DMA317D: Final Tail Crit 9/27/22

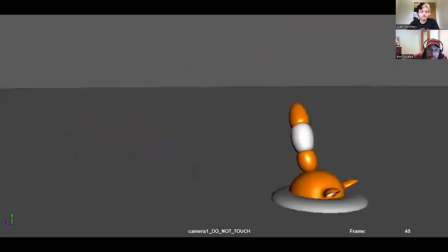14:52 can help damien improve the animation i think the digging uh you might have wanted to like tilt the fox a bit so it looks like
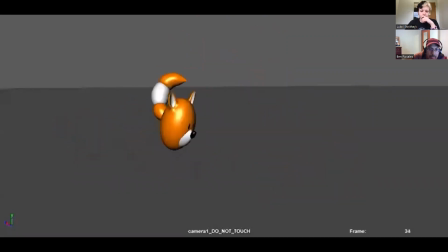15:02 it's not just kind of sinking into the ground perfect yeah I'm glad you said that yeah there we saw that a couple of times this morning and then I saw it today already just having a dig where it's kind of rotating
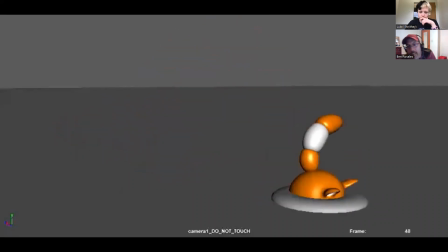15:18 side to side I think that's really going to help him feel like he's
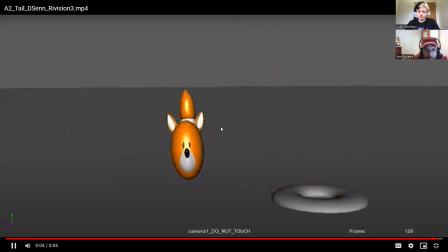15:24 having a little bit of a struggle digging deeper into the snow that's a good point good what other what else I do want to know I
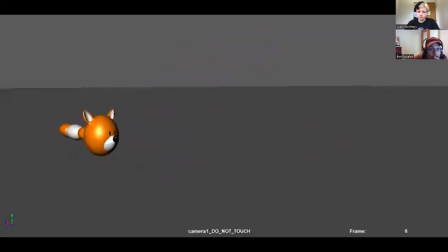15:33 like the arc of that jump it's really nice by the way yeah yeah it's really clean and I've seen a couple students uh this one and another
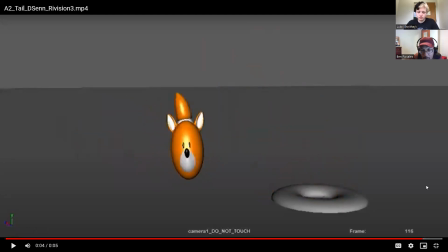15:44 this morning this this pose uh hold on let's see if I can yeah right there um they almost use the whole body as an exclamation point to to indicate surprise or shock uh
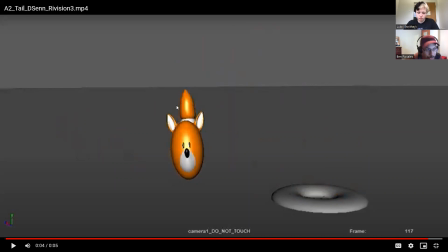16:00 he's he's uh stretched and his tail is also part of that stretch even taller uh this morning they had the tail the tip at the end kind of wiggling but that's a different emotion but this was just like shock like what just happened so i like
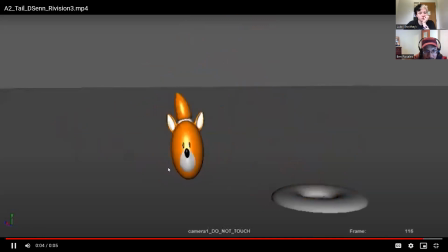16:14 that addition there i mean that was probably their last time too but just uh it reads very clearly anything else that might help to uh make this even stronger the arc is the arc is nice the tail for
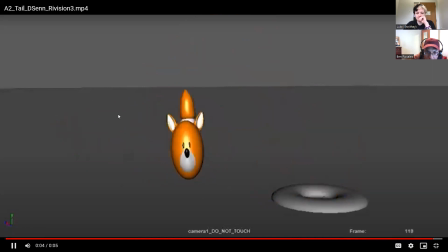16:31 the most part it seems like it's falling pretty well overlapping action and it's trailing behind the body i would say if anything right here at the beginning i
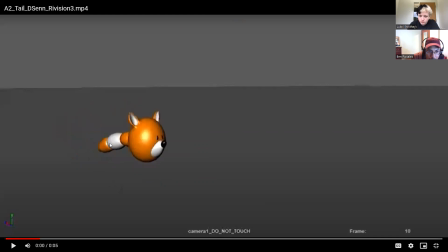16:47 think you could delay the tail a little bit more so on this first arc well let's see before i say that maybe i don't know maybe delay is the right recommendation or maybe have the tail a little bit more following a c curve because especially through here this i think this is really
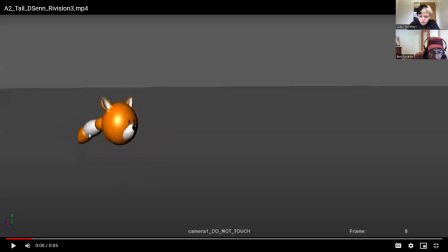17:07 what gets me where i can it starts to feel stiff through here you can see that there's there's no movement or just very little movement and that would be a really nice place to to have the tail following the path of the arc that it just came from and I think that's I
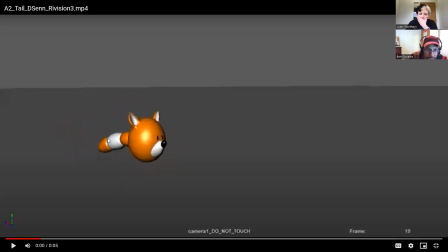17:25 think you could probably get away with the first part if at least at the end as it's coming down the tail is up in the air until it settles down maybe it slaps the ground I'm not sure but uh and then you pop up here.
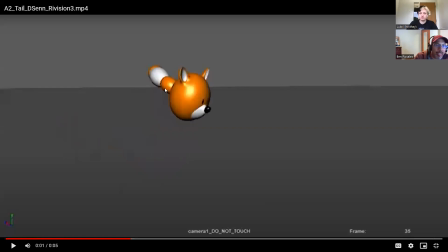17:45 I think this pose, it may not be, what I want to say is the angle of the tail. It kind of feels like it scales down, but it's mostly just the camera angle because the tail is probably just rotated away from the camera.
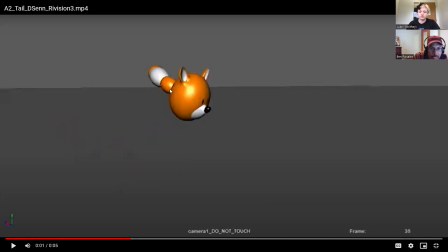18:02 So we go from this full tail to this kind of scaled down tail and then to this big one so it kind of pops right there so an easy fix would be to just take this uh tail and zero out the the default or put it back in default pose all the the
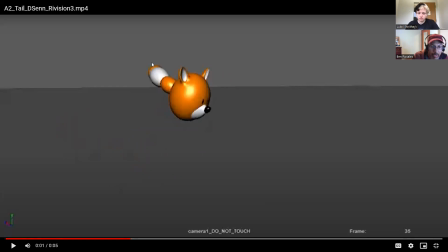18:20 tail controls and then force it into a shape that's a better transition between here and here it kind of looks like you're instead of like putting the tail like up and down like uh
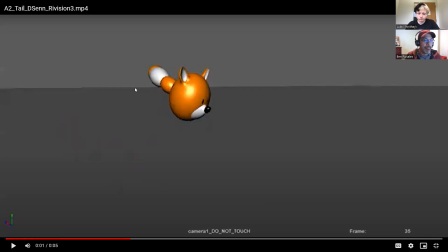18:39 it's it looks like you're kind of twisting a tail like at the base of it rather than like having it move like up and down like a tail would which is kind of like because foxes don't